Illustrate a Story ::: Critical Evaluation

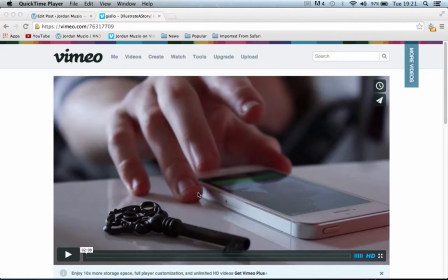(0:03)
This is my evaluation video for Assessment Task 3, Unit 33, Fiction Production for the Moving Image.
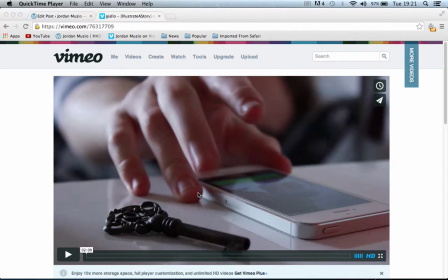(0:17)
And this is basically my evaluation on the finished project overall. So, we have the finished video here, and I'm just going to talk you through it.
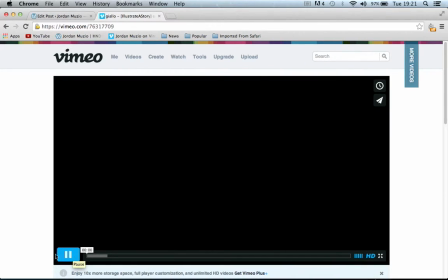Okay, so the title and the music, I like the music because it was kind of strange.
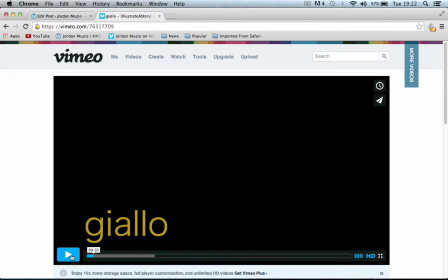(0:51)
The narrative that we come up with was kind of strange, and because of the yellow liquid and it being toxic and all that sort of stuff, that's why we've come up with this, Giallo, which is also Italian for yellow. I didn't just want to call it yellow, and
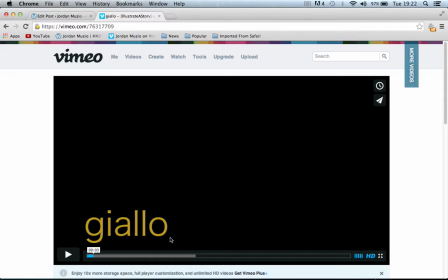(1:13)
so I thought it would link it together.
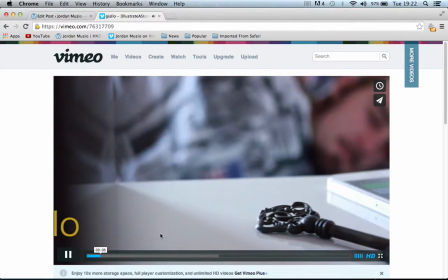(1:24)
This little bit just here
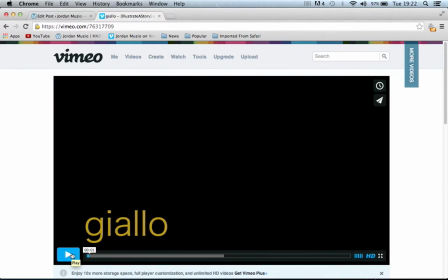(1:32)
is a mix between a fade from black and a transitional camera move from behind a bookshelf that was,
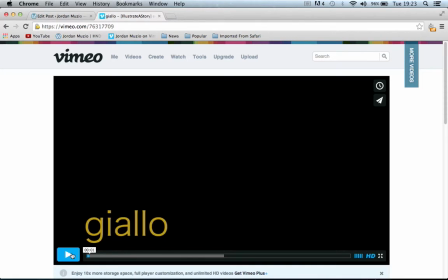(1:48)
well, behind and through a bookshelf that was darker than the subject.
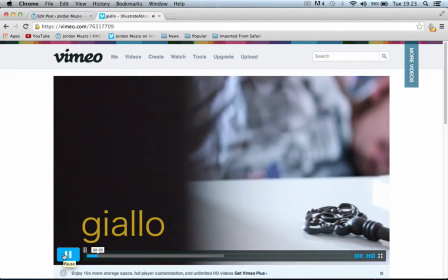(1:56)
So it fades from black and timing it into the shot and the movement of the pan to then bring out this shot.
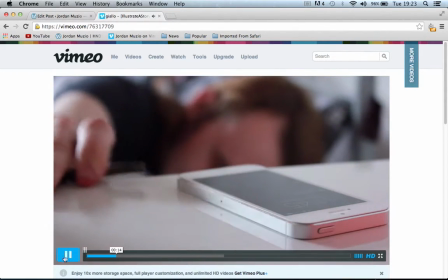(2:06)
Straight away the narrative, the phone's got nothing to do with it, which is why it's located on that side of the shot.
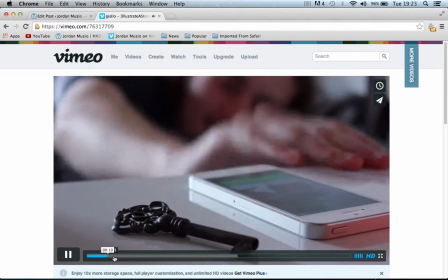(2:16)
And obviously the audience reads from left to right,
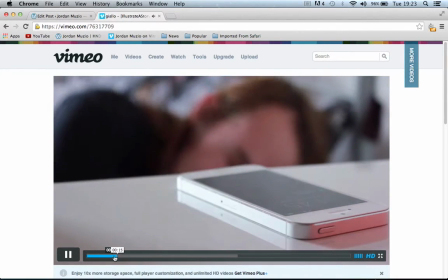(2:20)
and the keys in position more and the most in focus,
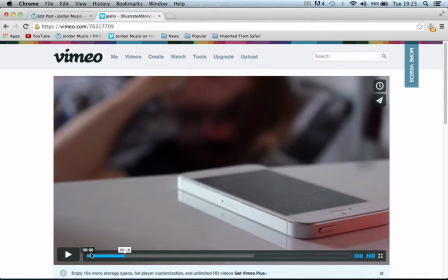(2:26)
and that's what we were trying to get with the vision through the bookcase, the fact that it was easy to see the subject and planning it around, and it's knowing the location to be able to create the shot plan and adapting it to you or to the production.
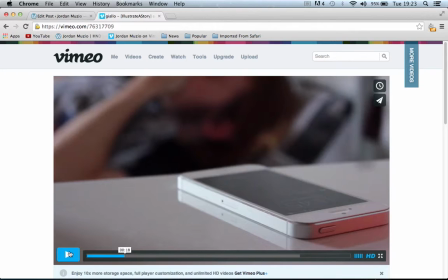(2:44)
And in this case, this is how it worked well. We wanted to make sure that we got the key in shot, and that played a massive part. Linking back to the rules, which were that we had to involve a key as a prop.
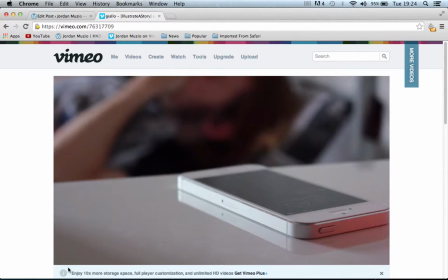(3:03)
And so here it is. Moving on.
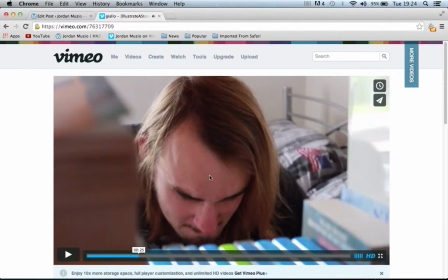(3:10)
Carry on as part of the narrative. We're introducing this character here, who's just waking up. It's kind of morning, and he's already grabbed the key, so he knows that that's what he is having to use that day.
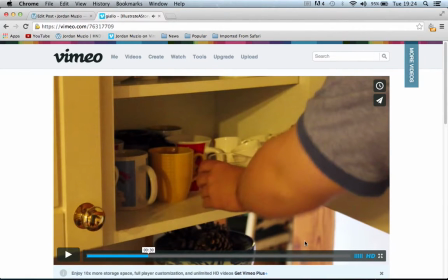(3:33)
Then we've got a parallel edit of something completely different. So the reason for running these alongside each other is because the key is important, but also this part is important. Cinematography wise, this shot isn't particularly great.
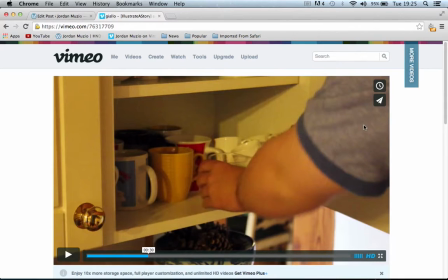(3:54)
I mean, it does use the thirds, rule of thirds. His arm comes from this one into the middle third, where the glass is situated. However, the colour of it isn't that great.
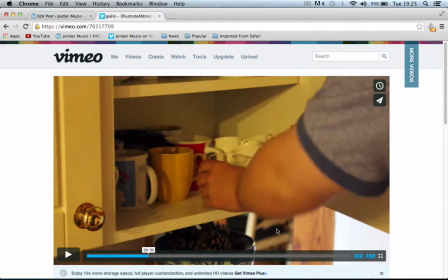(4:08)
We've got a mix from over here, which is from a window that's around here, coming in, hitting this, so we're seeing that this is white, and the camera settings were obviously set to daylight,
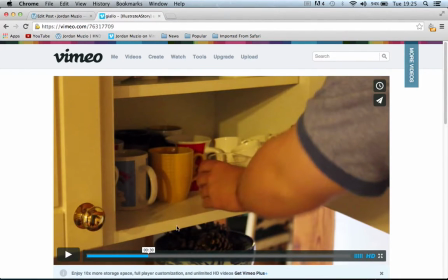(4:22)
which then made this tungsten light that was used in the kitchen very horrible. It looks like a horrible colour, and if you do pause it on this shot, we didn't think about the shiny doorknobs.
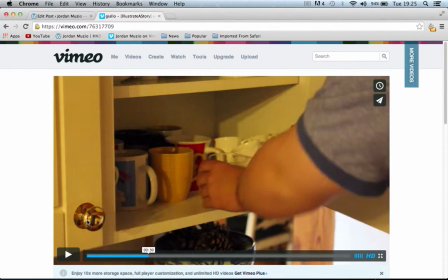(4:42)
We've got the character here, but then the camera person here, which happened to be me at that point.
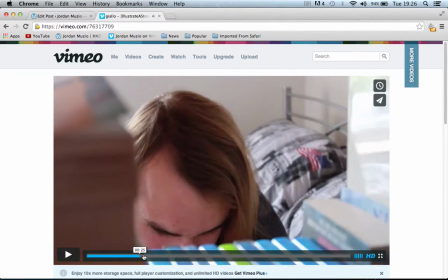(4:52)
Then we cut back to this, and the cutting of the two, let me find it, doesn't really work.
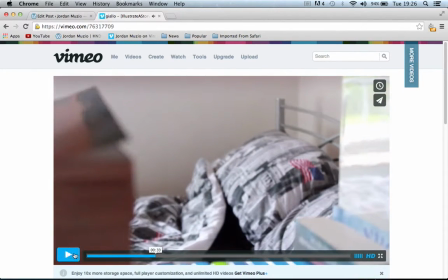(4:59)
This is a different colour to that. This is nice. apart from the darker areas are quite grainy, which leads to the ISO problems, and using it, leaving it on an automatic setting,
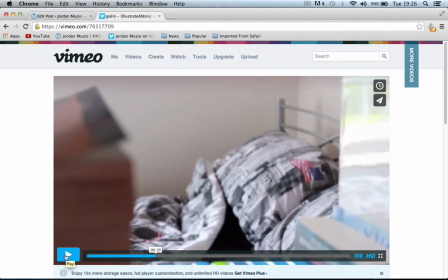(5:13)
which the ISO does it automatically for the situation and how much light and all of that. So maybe next time don't put it on automatic white balance or ISO,
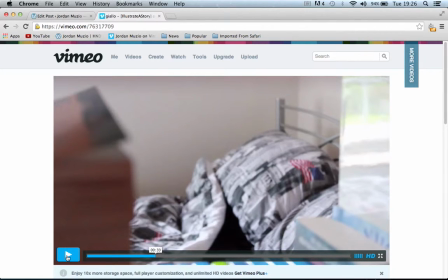(5:28)
because it does create problems for you on the final finished project.
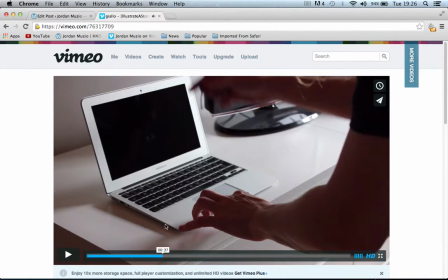(5:38)
So this is all significant. Again, setting it up, we've got it in the thirds, which was key.
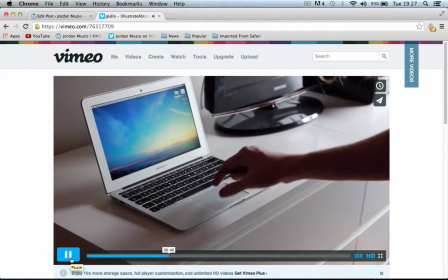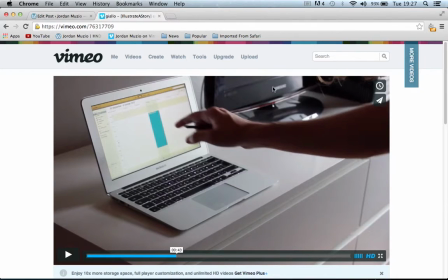(5:51)
Could have been shot slightly better. I don't like that this is in shot. I don't particularly like the angle, but we had to think about it logically for the following shot, so we had to think about it for the edit and how it would cut together.
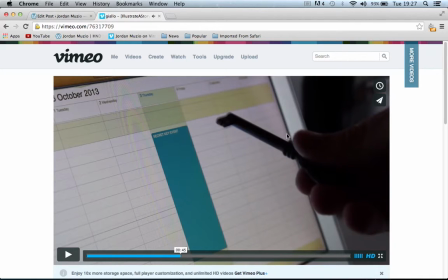(6:08)
This cuts together quite well. I like this. Notice the key. Again, it's still dark, but we have to see what's on here, because if we were to expose this, the brightness on the screen, we wouldn't be able to see this properly.
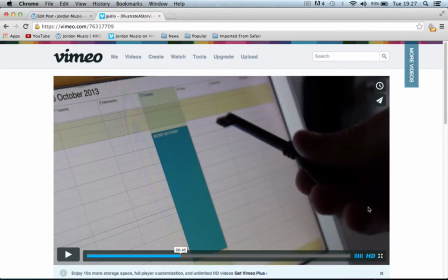(6:21)
So it's make those little things that we did do that necessarily we didn't actually think of for the rest of it.
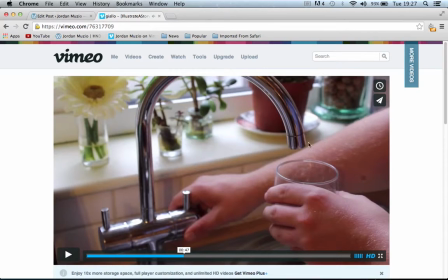(6:32)
Again, here you've got the light, the tungsten light hitting here and here, but then you can see the daylight behind here and hitting off this, bouncing off this plate and this piece of glass here and these plants,
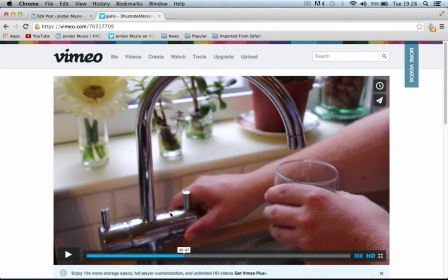(6:48)
and reflecting a little bit off here as well, and as well along here the tungsten light. It would have been nice to actually maybe set it so that that didn't happen, or turn off the lights and adjust the aperture and shutter speed
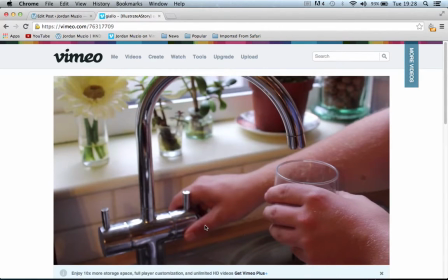(7:06)
rather than again leaving it on automatic.
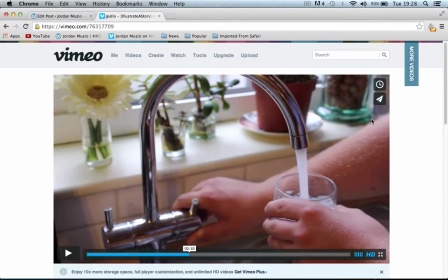(7:12)
We have used two different locations, so we're in the upstairs part of the house, and the landings we'll see further on. We are in the kitchen, so bedroom, kitchen. You could almost assume that they were making breakfast for this person for their big day that involves the key.
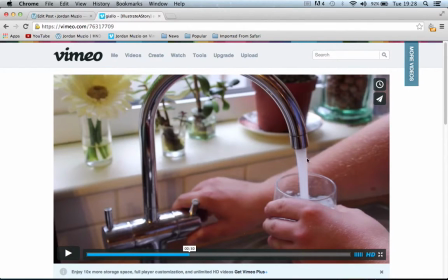(7:28)
But then here we see that this could turn out to be something significant. However, I would have preferred to have it from the other side and the tap facing this way and the hand filling it, because from left to right it's the importance of the shot.
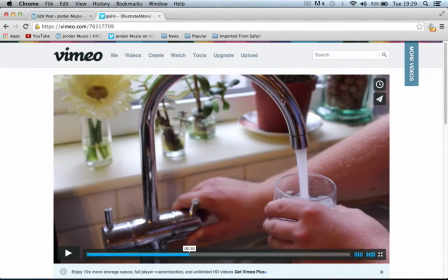(7:46)
I know automatically our eyes are drawn to the thirds and we see things on thirds. It would have been nice to just maybe flip this round, use it from a different way, but again, thinking of the edit,
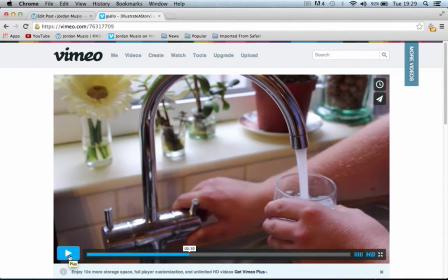(8:04)
you'll see that it flows with how it is.
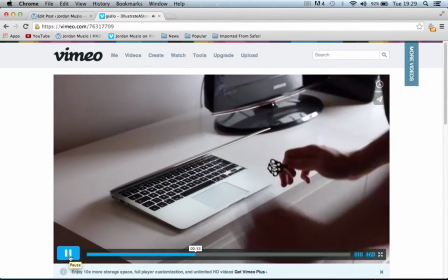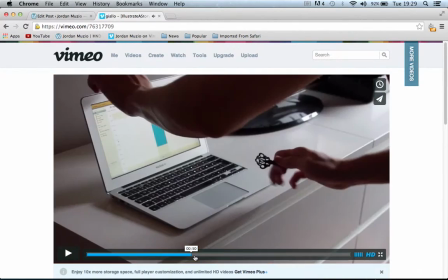(8:14)
This could have been timed more.